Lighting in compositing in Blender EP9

Now, the first time I used this technique was on Final Destination 3. There's this roller coaster scene, and one of the scenes was completely rendered and took forever to render. It was like 20 minutes per frame, and the scene took like 4 days to render. I don't know, it took forever. And the VFX soup asked me to put an orange light and a blue light on the entire roller coaster, and I didn't want to re-render the entire thing, and I knew that this guy was picky. It was like, you know, put 2% more cyan and stuff that you can barely tell. So that's what I did. I rendered one spot in white, intensity of 1, same thing for the other side, and then in comp, I multiplied the color and put it in additive on what was already rendered, and we saved a lot of time doing this. We didn't have to re-render everything. And at the time, it's not like today where you change something and you see the refresh live on your screen. It took 20 minutes per frame. So imagine you make a change, you try something, poof, now you have 20, you have to wait 20 minutes to see the result. Well, that's 3 tests per hour. So you save a lot of time by doing this in comp. Now, don't you ever, ever flicker a light in the CG scene. Always do it in comp. Because if the CG supervisor, the director, the art director, whatever, they come and they say, you know what, make the flickering a little bit faster. You have to re-render the entire thing. If you ever give me a scene where you flicker a light in the 3D scene, and if you've been following this channel, you know what's going to happen. Tell me in the comments what's going to happen if you do this. This is a simple real-life example of lighting in comp.
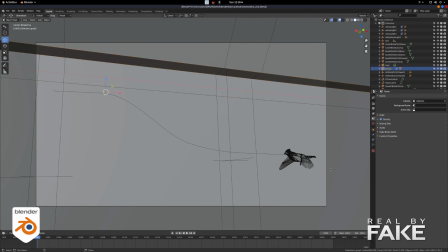So this is the setup in Blender. We had the bird on a motion path. We had 3 lights in there.
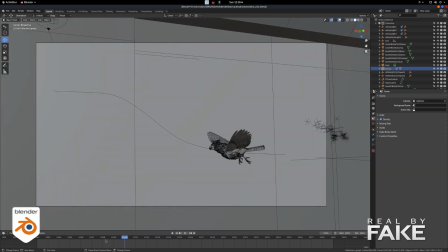There was a light from the windows, an ambient light, and a light that comes from the environment.
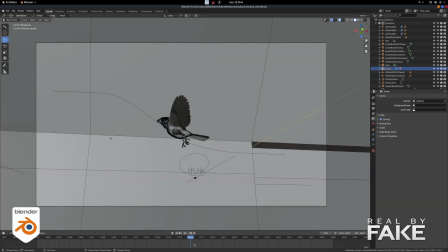Since I didn't have an HDRI for the shot, what I did is I took the plate and I used it as an HDRI, so this way I would get the same color balance.
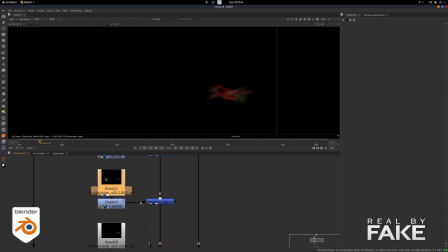3 passes, the fake HDRI, the second one is an ambient just to fill the shadows, and the third one is the light from the windows.
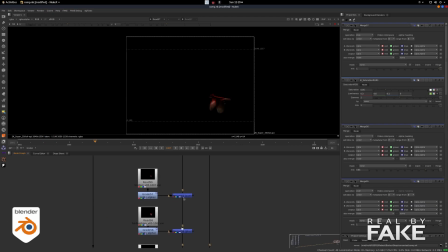This is the setup for the comp. It's really simple. We start with the plate and then we add our 3 layers on top of each other.
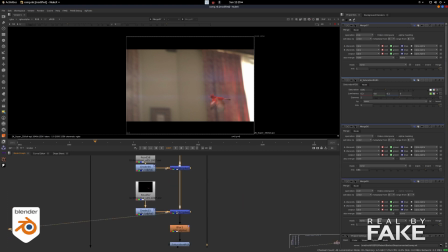They all have a grade node to change them, to adjust them. The first one is mixed as over instead of addition, because otherwise it would be just transparent. At the end there's a little blurred node because everything is too sharp when it comes out of CG, so always blur your stuff.
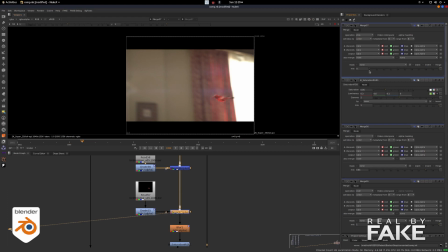You can see what it does here when I adjust the light in comp. Here I can add more or less light coming from the window. After making all the adjustments, I add the blur node because everything that comes from CG is too sharp, a little saturation, and a light wrap.
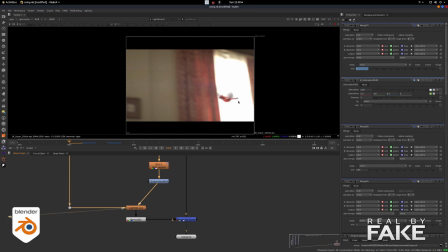Light wrap will just wrap the light around the object and make it feel more integrated when you have very strong light source in the background. After this, I pre-multiply it and I put it over the background. But wait a minute, didn't we have the background already in the back?
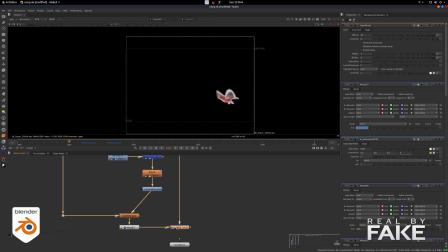We did, but look what happens if I disconnect it. Now I get this fringe around the bird and it looks pretty bad.
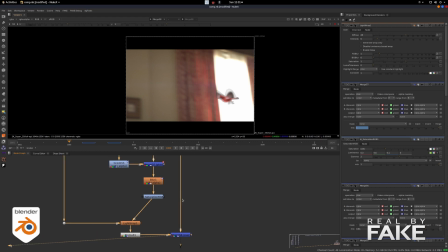So, simple solution, you comp it on the plate and then you recomp it on the same plate. I'm not a professional compositor, maybe there's a better way to do it, but this is how I do it. This is not the original comp, by the way, this is something I just set up for this demo,
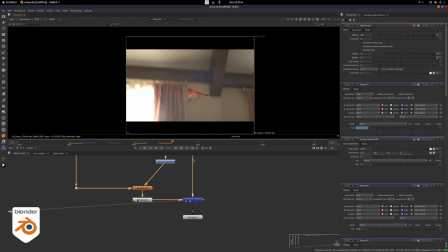because after this there's a few steps to integrate the bird even more with the colors and matching the blacks and all this stuff. I'm not done yet. There's another technique we can use to relight stuff in comp. It's a little bit tricky. It's not something that we use all the time, but when we use it, it's only to create like little rim lights or little highlights here and there that compositors will do directly in compositing without having to go send the scene back to 3D, relight it, and re-render it.
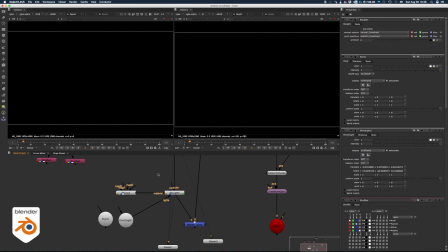I'm not going to go in details on how to do this in Nuke because this is Blender Bob, not Nuke Bob, but I just want to show you that it's possible.
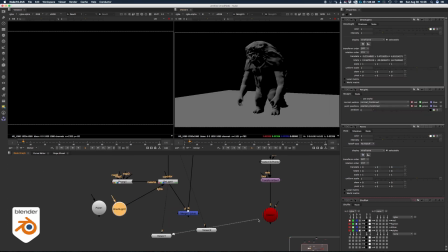This is a completely black image. It has 2 layers. One is a normal pass and the other one is a point position pass.
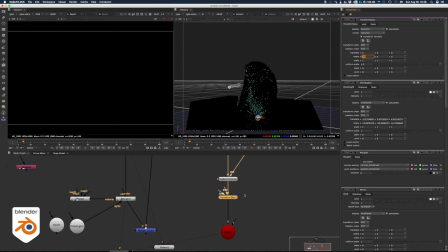And you can light this image. There's nothing on it, but you can light it.
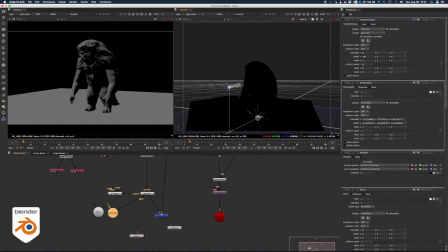It's really cool. And you can also create a point cloud from this image that will give you a 3D representation of where stuff is in 3D space.